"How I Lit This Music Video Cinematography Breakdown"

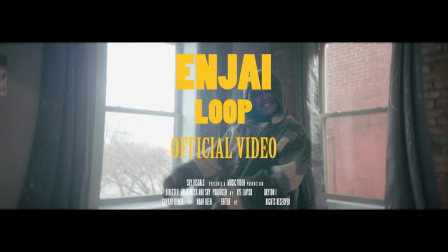(0:00)
Alright guys, welcome back to another video.
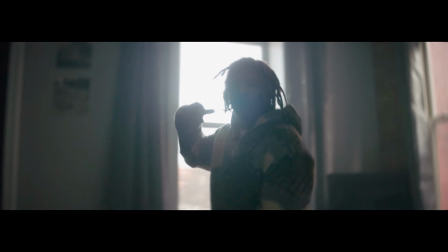(0:01)
This is Shot Visuals, and today I'll be showing you how I shot the loop video for an artist that I've been working with.
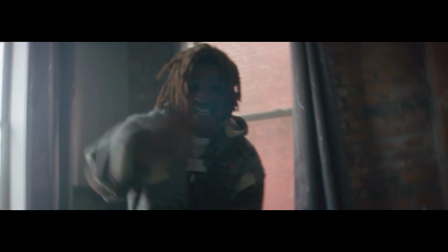(0:09)
His name is NJ, or Noah.
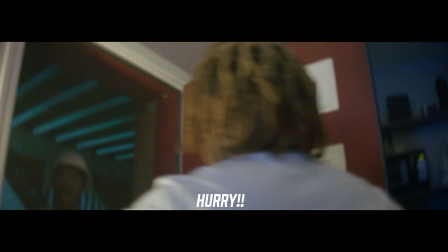(0:13)
We shot this at an Airbnb not too far, like in the city, and we got it for like a pretty good deal.
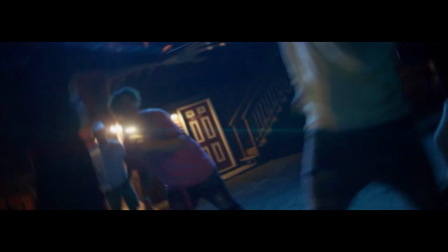(0:20) Hit him up.
I wanted to make this vision come to life, and I'm pretty sure I did just that in this video.
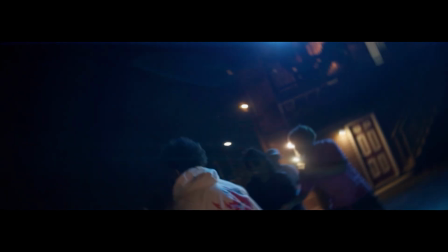(0:27)
This is probably one of the best videos I've ever made, to be honest.
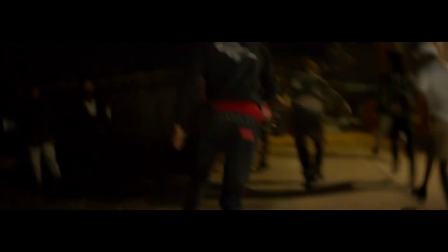(0:30)
So I'm just gonna show you guys how I kind of like lit the scene, what I did in editing, lighting wise, composition, all of that.
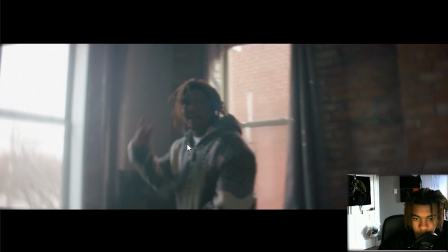(0:38)
So let's get into it. So the camera I use here is the Canon EOS R.
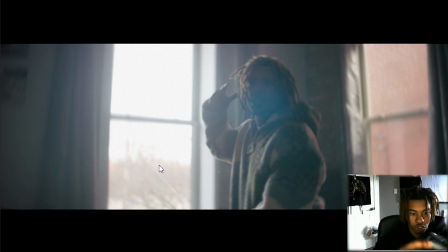(0:44)
The lens that I use is the Surrey 35mm anamorphic. This thing is an absolute beast. I'm so sad that I had to get rid of all of my Canon stuff because I can't use that lens anymore.
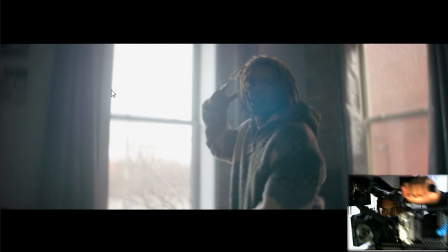(0:57)
I have a Sony FX3 right now, fully rigged out. You know what I'm saying?
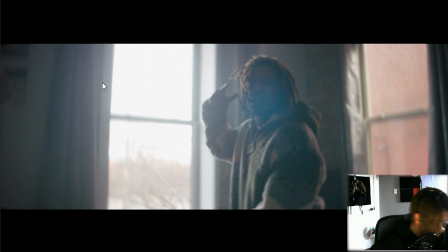(1:03)
This thing is so heavy, but I got a couple stuff going on right now.
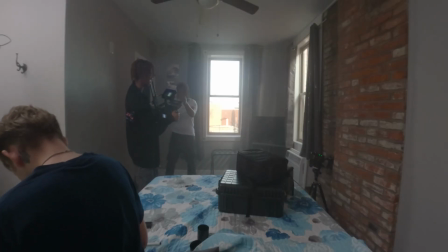(1:08)
Originally, when I first started this B&B, I was like, yeah, this is gonna work because the light is gonna be coming from the window,
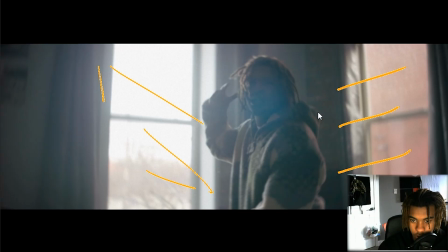(1:15)
shining on him, and then we got this window right here. Also kind of backlighting his jacket here, his hoodie. And then you also have a really nice like hair light that's going on right here. Kind of just lighting him, making it look all dramatic and cinematic.
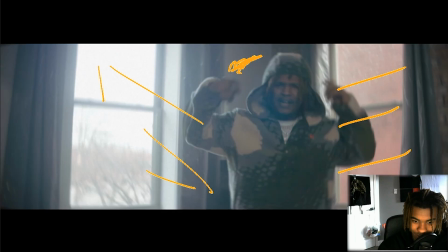(1:31)
I know I'll be using that word a lot, but you know, it's the only way I can describe it. But in this scene right here, let me just go back.
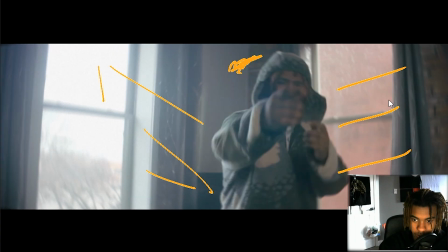(1:38)
In this scene right here, I had Conrad throw up a light bouncing off of the wall,
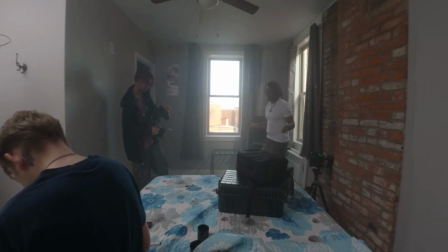(1:43)
kind of filling in his face, because originally I thought like his face was a little too dark for me,
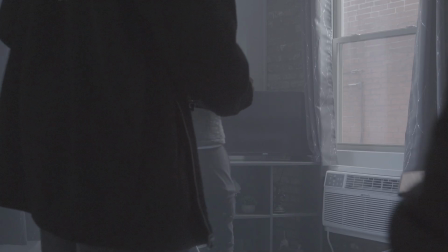(1:49)
and turns out I actually really ended up liking that like moody look without the light, so we kind of just ran with it.
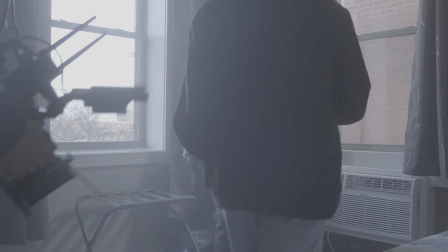(1:57)
If you guys are wondering, the Surrey anamorphics naturally don't have this like barrel distortion on the side and the fall off.
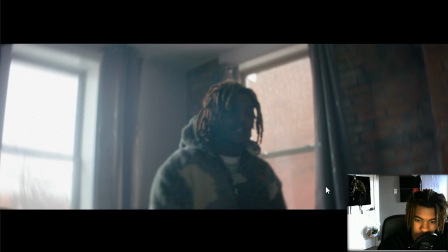(2:04)
I had to add that in post. Just did like I actually made a video on this, so if you guys want to go watch that, it's gonna be right here in the top right corner. But yeah, I just added like some radio blur around the edges, kind of make it kind of look like a Panavision lens almost.
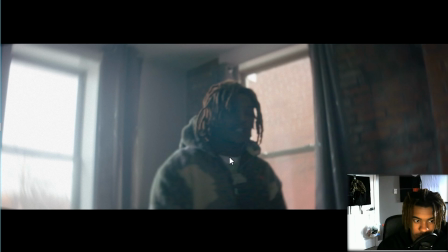(2:20)
But yeah, this is pretty much it for this scene. I kind of just had him bouncing back here and there. Light coming in from the window, hitting his jacket right here, giving him a nice little edge light around the edges of his hair.
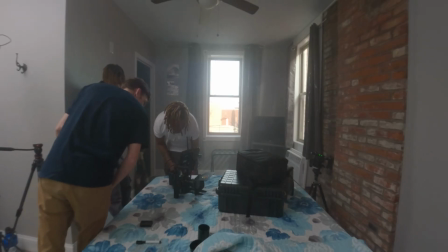(2:33)
And then I also like the brick texture on the background. I really like fuck with this a lot because you got brick right here and then you got like a white wall.
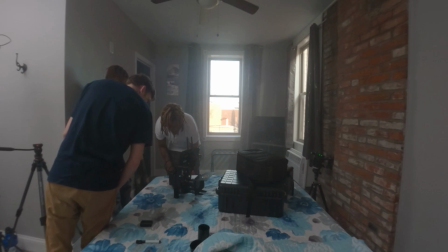(2:42)
Really good composition work for me. So in this scene right here, this one's pretty interesting.
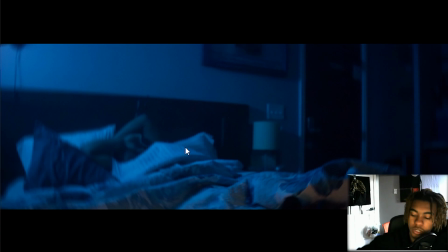(2:47)
I wanted to replicate moonlight and was kind of like make it look like midnight. So what he did, he went by a window over here and he put up I think like 2 mini Pavo tubes and just set them to like I think
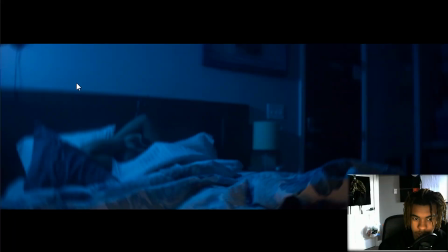(3:06)
like 2400 Kelvin, and then he just had that like kind of coming through the little window right here, and then we diffused that with a little small, like, you know, those little like 5-in-1 reflector disc.
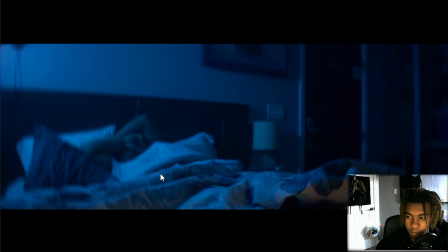(3:20)
We have wedged that into the window, and then had the diffusion sheet like just kind of facing outwards. And yeah, I really like how this turned out. Also, we did use a lot of canned haze, so we just had that coming through onto his face, kind of lighting him up.
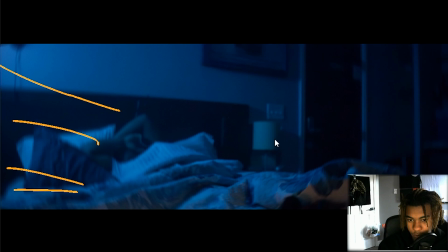(3:38)
I did want to have the lamp on, but it was kind of like too bright for me. Maybe if we had like some controllable bulbs, it would have made a lot more sense. But again, yeah, I have like the barrel distortion on the side and whatnot. I actually really fuck with it too. Like, this is probably one of my favorite parts.
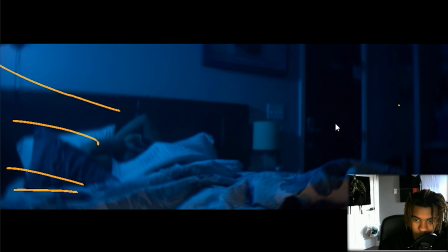(3:56)
But in this scene, he wakes up and then somebody knocks on the door saying there's a fight outside. And if we actually go ahead and skip over where till he wakes up.